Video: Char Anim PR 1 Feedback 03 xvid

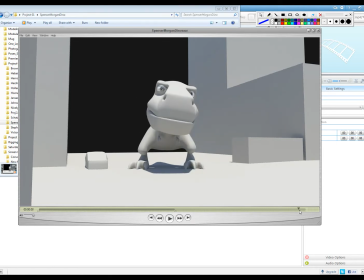[4:09]
You got some stuff kind of hitting and kind of hitting a wall and like plateauing out too. And so I think you could kind of work a little bit with what overlaps, and that would help a little bit.
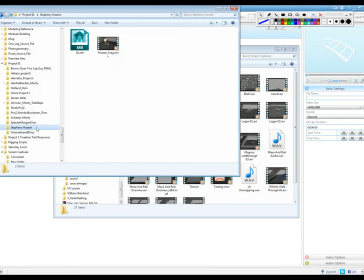[4:27]
Stephanie, open with.
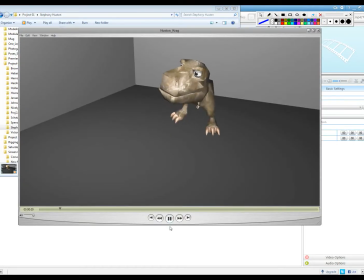[4:35]
So I believe there's a chance you've had an issue that someone had told me about. I don't know if they were talking about you or somebody else, but it kind of looks from the jump like you may be animating
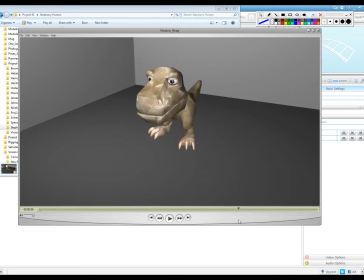[4:51]
the master controller, and that's why the feet are kind of sliding around a little bit when it hits. So if that's an issue, then we kind of know how to fix that. But I think a little bit of is like keeping those feet on the ground a little bit more there as he pushes off.
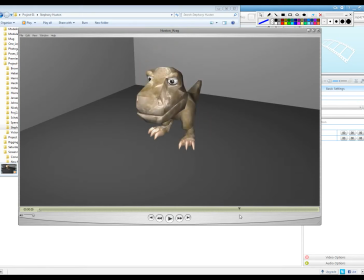[5:08]
Kind of contacting the ground a little bit earlier before he connects. That will help on the jump. Um, the steps are a little bit of an issue though, because you got a couple spots where, like here, where both feet are off the ground, and you just have to be careful with that.
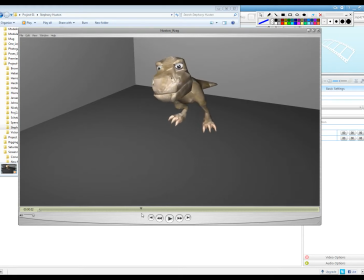[5:24]
Like you really have to be able to plant one foot before the other foot can come off the ground. And then of course, like you got this pose here where the weight is really too far over um, the wrong hip to be passing that weight.
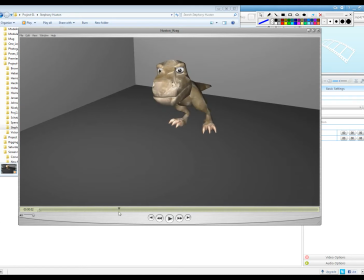[5:40]
So it's kind of got some sections there where it's defying gravity a little bit, and you need to kind of work a little bit more with the weight shifting to make that make more sense. And I think you could do just a little bit more of like sort of breaking out the pose to posiness of this.
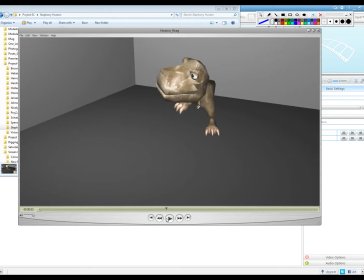[5:57]
Like the character hits these walls all at the same time. Like that pose just all hits at the same time. And if the head just hit a little bit later and then the foot hit a little bit after that at that pose, it would just feel a little bit looser and a little more fluid.
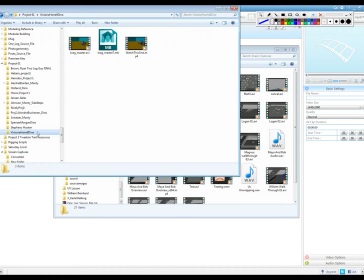[6:14]
Okay, and then Victoria, I guess watch this one.
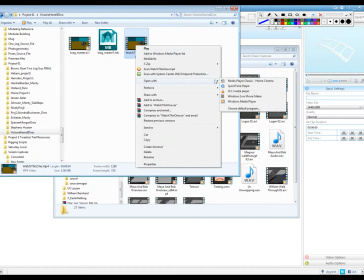[6:21]
Open with quick time.
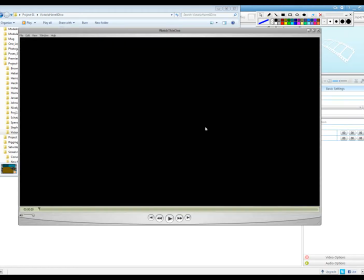Come on, I'll just play it. There we go.
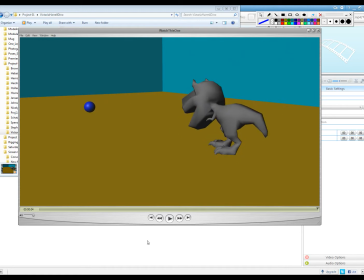[6:32]
So I think this one is you have a couple of decent weight shifts here. Like you really are keeping the hips over that leg for a while before you shift it over, and then you kind of do it again here.
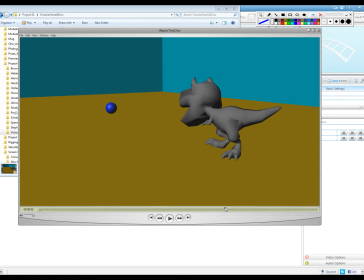[6:47]
Like you don't really anticipate over the other leg very much for this. So I probably would sort of pull it over your left leg a little bit more before he takes this step. So the weight shift doesn't feel that great on that one. So you can do a little bit more with the weight shift here and a little bit more with the weight shift here.
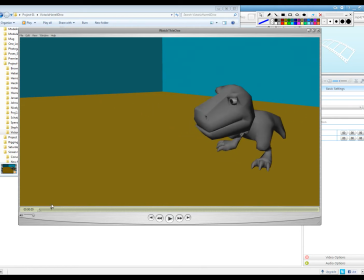[7:06]
I think the bigger issue with this one is sort of that stuff sort of locking in place. So like watch how the head moves here. The head hits that point, sort of hesitates, hits that point, hesitates, hits that point, and hesitates. And so it's like I can almost see the poses too clearly here.
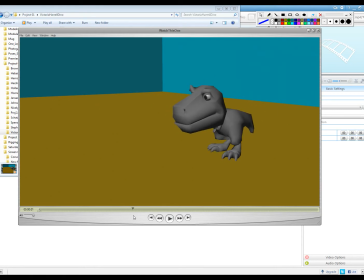[7:26]
Some of that's just that you hit a point and then there's no change over a period of time. It just stays the same. And so like you will see in the upper body and the arms here,
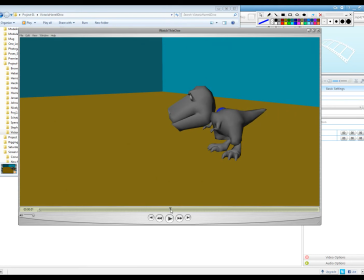[7:39]
your character bends to here and then just none of that stuff moves for like 2 or 3 seconds. And so just having that little bit of we call it keep alive, where nothing ever freezes. Like this pose here, like nothing changes for 3 or 4 frames,
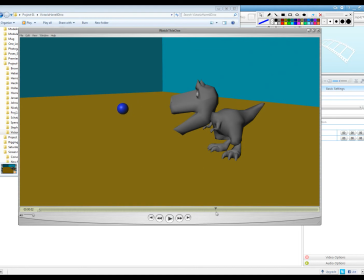[7:57]
and so this feels like you're still like kind of in blocking and still need to do pretty significant amount of work in the curves. The poses are actually really strong.
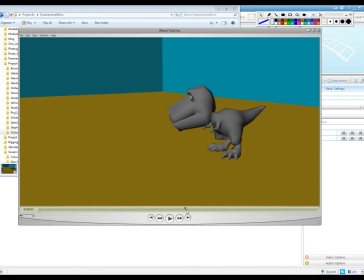[8:10]
Like you actually get some really good poses in here, but that's you're actually getting this kind of leading with the head turn and stuff like that.